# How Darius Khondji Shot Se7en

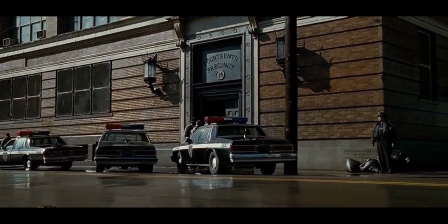0s
Darius Konji has shot some of the most visually striking films of the past 30 years,
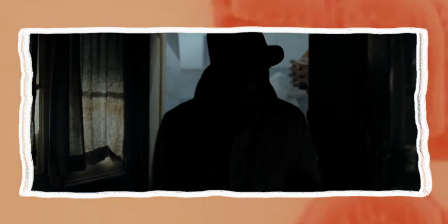5s
from Uncut Gems to Funny Games to the Beach, but today I want to look at one of his more interesting films and the techniques he used to shoot it.
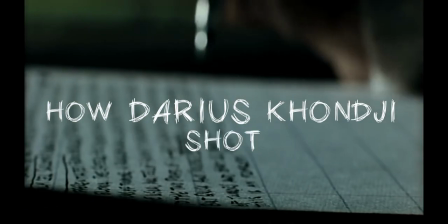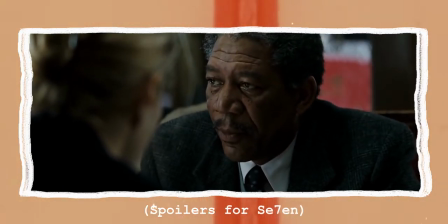21s
In today's video I'll be looking at how Darius Konji shot Seven, how he uses framing to his advantage,
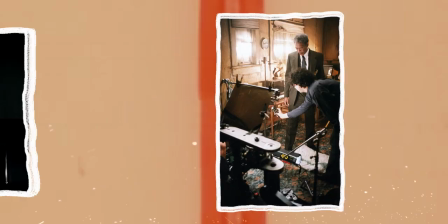27s
his use of lighting, as well as what equipment he used to achieve the dark but pristine look.
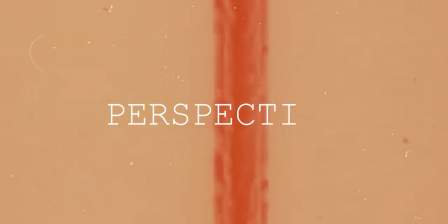As with any Finch film, the framing is precise. We only see what he wants you to see and every detail in the framing has been thoroughly thought out.
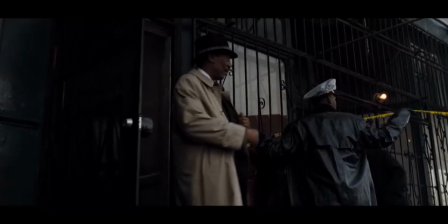45s
From the beginning of the film, we are below the characters.
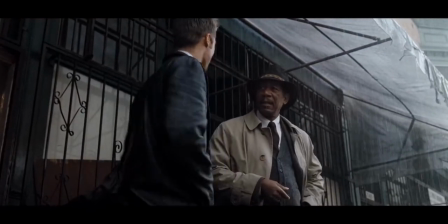48s
They are smarter than us, they know more than us, and intellectually, we are below them, but we see that through the cinematography. When it comes to the first dead body that we see, we are above them, not at high level and not below, we are better than the body, which can't be said for the main characters.
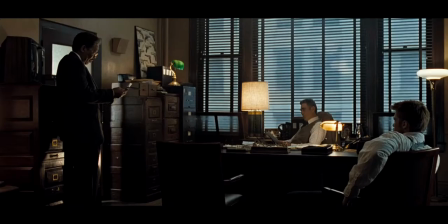69s
We aren't always above or below the characters though, especially in the office where we are mostly at eye level or at least hip or shoulder.
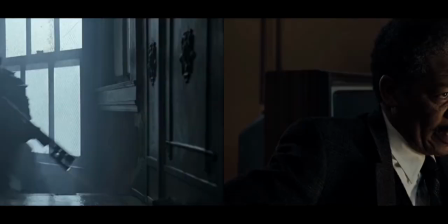76s
Nevertheless, we aren't looking up or down, most of the time anyway. Moving on to the sloth bust, we are constantly at a low angle throughout the scene.
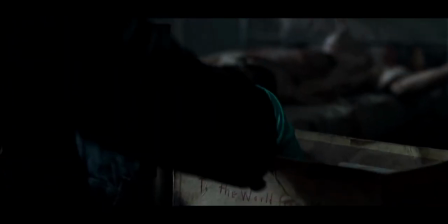85s
We are being looked down upon and it's in an almost violent fashion. This is until they find out that this isn't the person they're looking for and Mills gets brought down to our level.
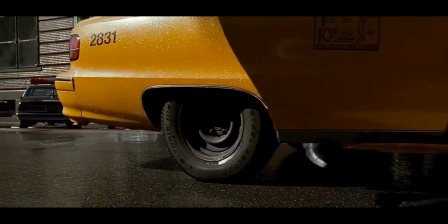94s
On to when Jonzo is first introduced where we are brought in at a low angle.
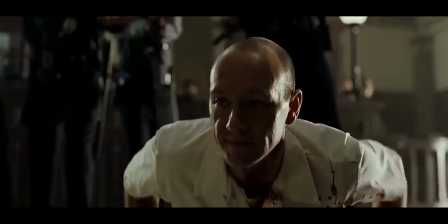99s
He is the most powerful presence in the room and the scene until he gives himself up, where he is just on the floor and we are stuck at eye level.
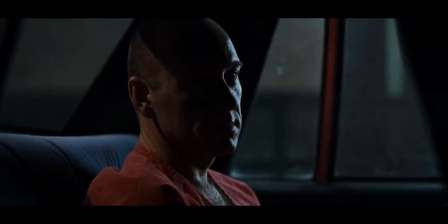107s
Then in the car we are still at eye level.
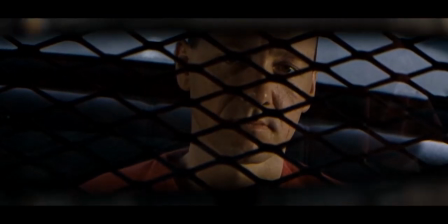109s
We are equal with all other parties in the scene, but once we are on the field we are only ever in a low angle with him.
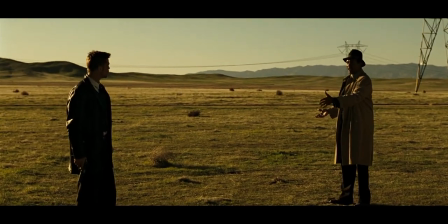116s
We switch to the occasional eye level with Mills, but Johnso is never seen from above again,
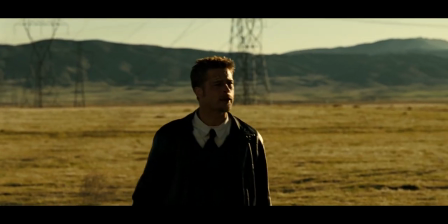121s
until Mills shoots him in the head.
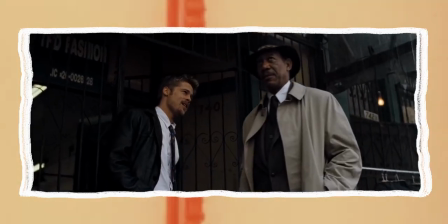127s
Perspective in a film like this is everything.
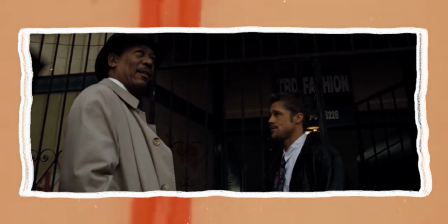130s
It subconsciously helps us, the audience, know who is in charge of the scene, if we are equal with the characters, or if we know more than they do.
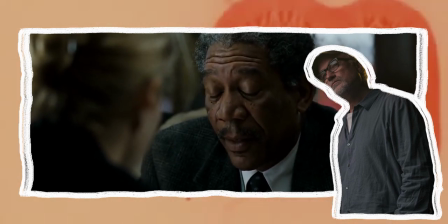137s
And Fincher is just a master at getting the audience to think what he wants us to
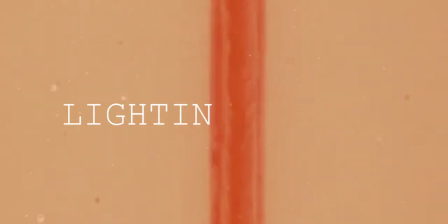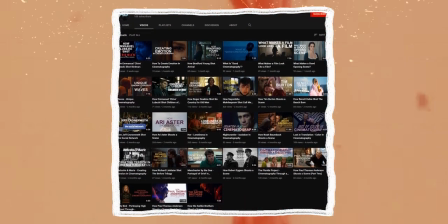149s
I need to create an entire video on Fincher's use of colour since it stands out amongst directors, but Seven's colour stands out even in his filmography.
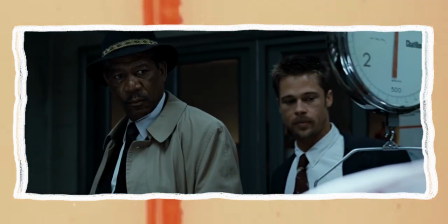157s
His use of cooler colours throughout is something that really helps us understand the situation of the characters.
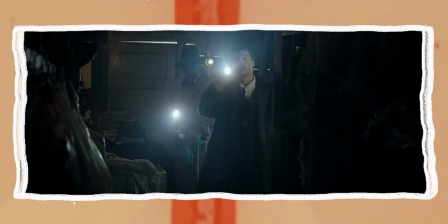163s
This is a bleak case that they're in, and we very rarely stray from that cooler palette.
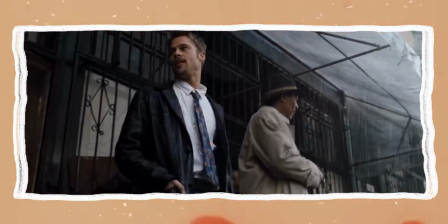168s
We do it in the apartment, but whenever we're in the police station or outside, we're just staring at cool colours, with sometimes a hint of orange.
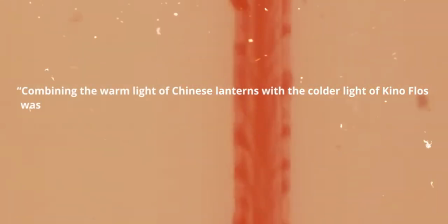177s
Combining the warm light of Chinese lanterns with the colder light of Kino Flows was essential to the look of Seven, and in a way they represented a crossroads for me.
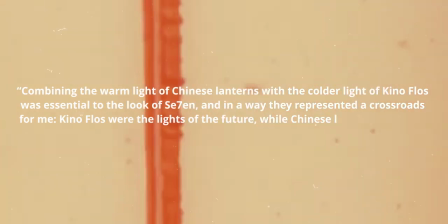185s
Kino Flows were the lights of the future, whilst Chinese lanterns were lights of the past and present.
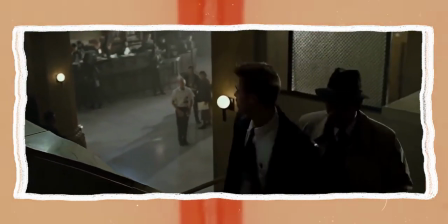191s
One of the most vibrant uses of colour in the film is once Spacey arrives. He is the outlier in every scene.
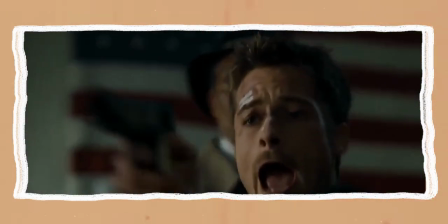197s
He is the one in the red, both when he walks into the station and once he is detained.
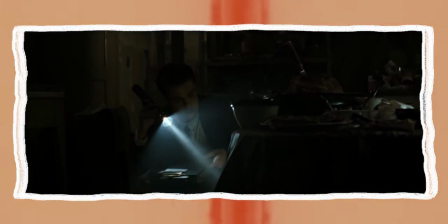202s
But whilst the other characters almost blend into their scenes, he stands out.
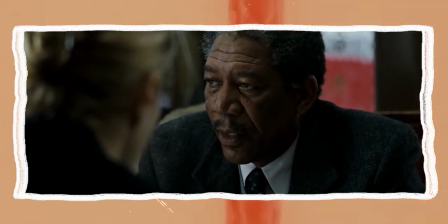207s
To look at the lighting for a second, there is a stark difference between the lighting in a normal setting, for example the station or the apartment, in comparison to the crime scenes.
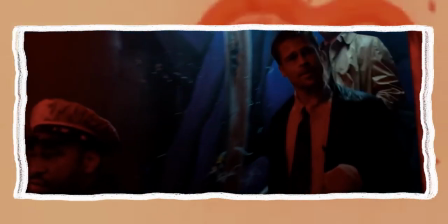216s
They are often full of haze, allowing for strong beams of light from a torch, and feeling almost like an easygoing atmosphere until you realise where you are.
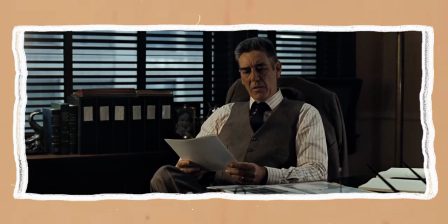225s
In general, it's quite a natural looking film, but with some subtle stylisation from the colours and the lighting.
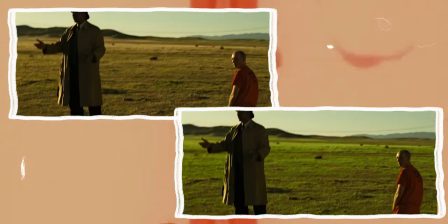230s
Also, the field at the end used to be a lush green,
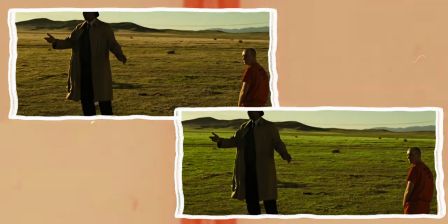233s
until they had to do pickups for the helicopter and it was more like a desert so they corrected everything else for it to look more golden.